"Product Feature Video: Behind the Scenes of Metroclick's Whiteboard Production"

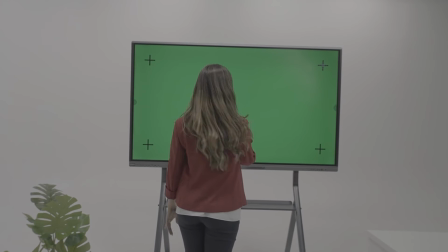(4:00)
So we went out of our way to find a really great on-screen talent, a model that she could come off as someone you could relate to,
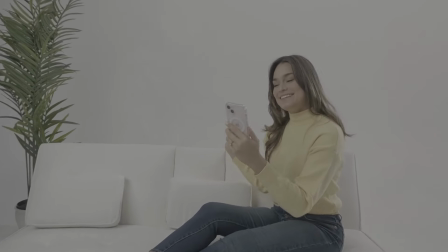(4:07)
maybe a Gen Z, someone working from home potentially or working at an agency. We wanted to convey that this was something that was multifaceted, right? Industry agnostic. And when we spoke with the on-screen talent about it, we made it very clear, hey, dance around the studio, right?
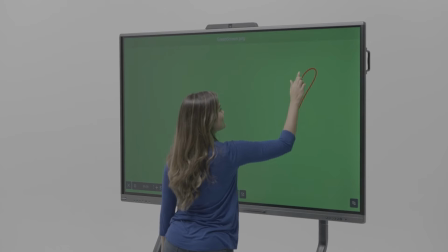(4:24)
Show how much fun you can have with the whiteboard. Point and click on drag and drop. It was supposed to feel like a dance between you and this product so that it illustrates how fun it can be to create with the whiteboard, specifically the Freestyle Whiteboard.
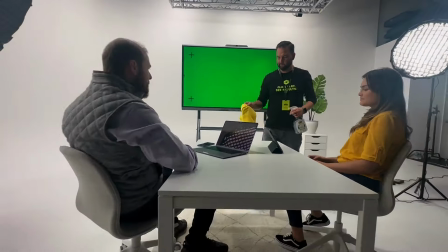(4:42)
So even though we went with the simplistic approach as far as the sets were concerned, we had different pieces of furniture,
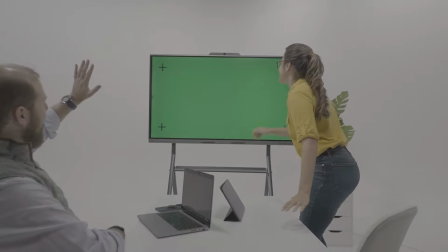(4:47)
different things that we can dress up the sets to really convey how you can interact with the board and in places where the board could actually be used. Through a dynamic transition,
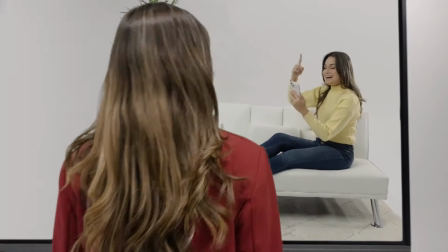(4:55)
we started from the studio scene and it flew into the screen, and as if she was working from home, interacting with the tablet from her phone.
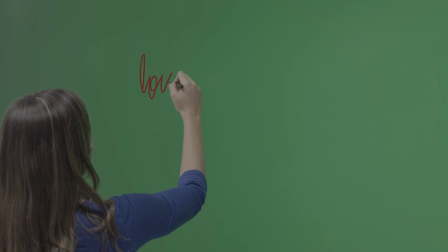(5:04)
We chose the green screen approach to be able to replace content later on in the post-production process.
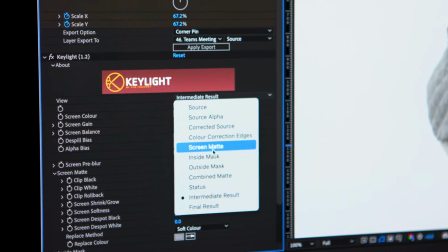(5:09)
This way we could focus on different industries,
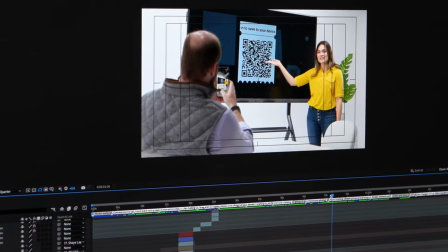(5:11)
but we wanted to have the ability later on to be able to even create different versions of the video if needed by replacing that content with different elements and things that could speak to different industries.
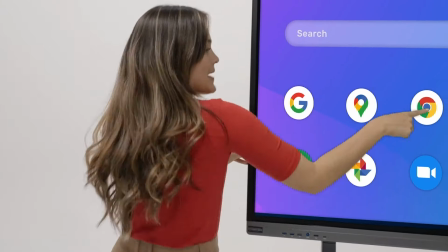(5:22)
Even the wardrobe, we really wanted to pop off of that simple white background by the use of primary colors. The idea and the intention was for all of the design and all the elements to be very vibrant and really jump off of that whiteboard, just building on that whole concept of it being a blank canvas and you're free to create on it. I really like the way the colors come together with so much of the white space and the white canvas approach.
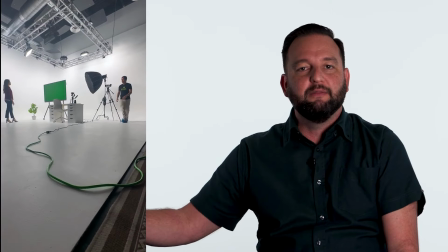(5:50)
There was cables laying on the ground that you don't see anymore that we went in and removed.
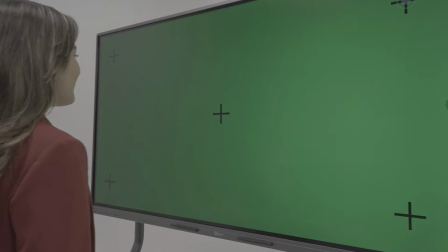(5:55)
Of course, the green screen, there was crosshairs for tracking points.
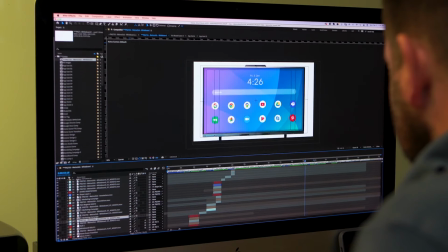(5:58)
All of that information is tracked when we had the dynamic camera movement to be able to make sure that the screens that we're superimposing inside of the whiteboard stays in place, right? Things aren't jumping around. It doesn't look like it's fake. The idea is for it to come off like it really lived in the screen from the beginning. When you don't have the luxury of, creating a custom piece of music for a video, you have to find the closest thing to complement the message that we're looking for.
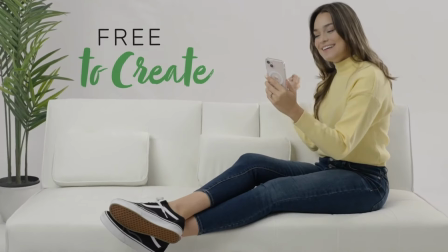(6:23)
And the message here was free to create, right?
Freedom! So fresh, so new.
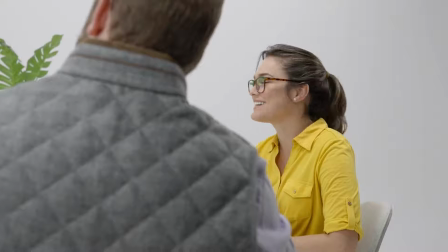(6:29)
So this song is freedom, freedom. It's super upbeat, punchy. So finding the right music track is like finding a needle in a haystack.
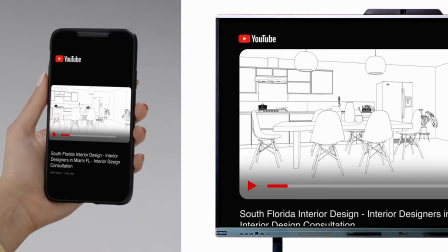(6:36)
You're going through all of these different libraries, playing things over and over again until suddenly something just kind of like jumps out at you, right? And to find something that has vocals in it that really matches, this whole concept that we're going of freedom and freestyle. The song title was actually Freedom. So, what are we doing? Free to create, right? That's what we're trying to sell here.
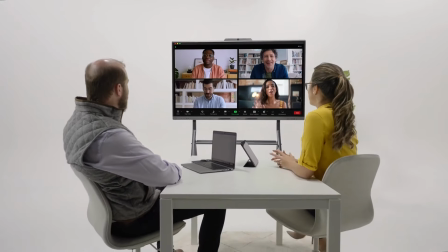(6:53)
So it worked great. Everybody that we shared with the creative team, everybody loved the track.
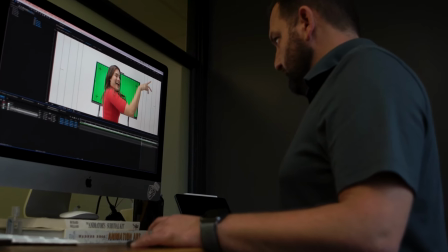(7:01)
Even with all the planning and all of the things that you can do during the production process, there's always going to be a little bit of rotoscoping that has to be done, and there was a good amount of that.
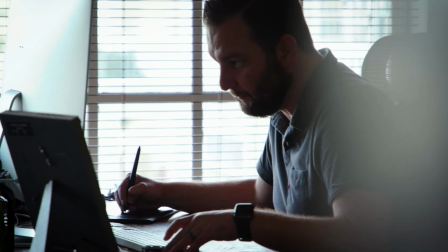(7:11)
So if you don't know what rotoscoping is, it is the painstaking process of going frame by frame, literally painting out pixels, basically is what you're doing.
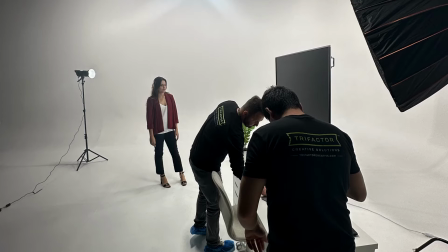(7:19)
Pixels that exist, you're trying to remove them in a certain way. We had some challenges on, with the lighting, the way the light hits the screen, there's reflections,
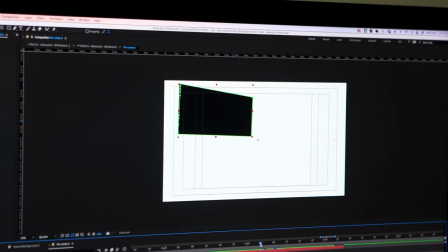(7:28)
all of those things kind of give us those little challenges in the post-production process, but we were able to manually address those things and make it work.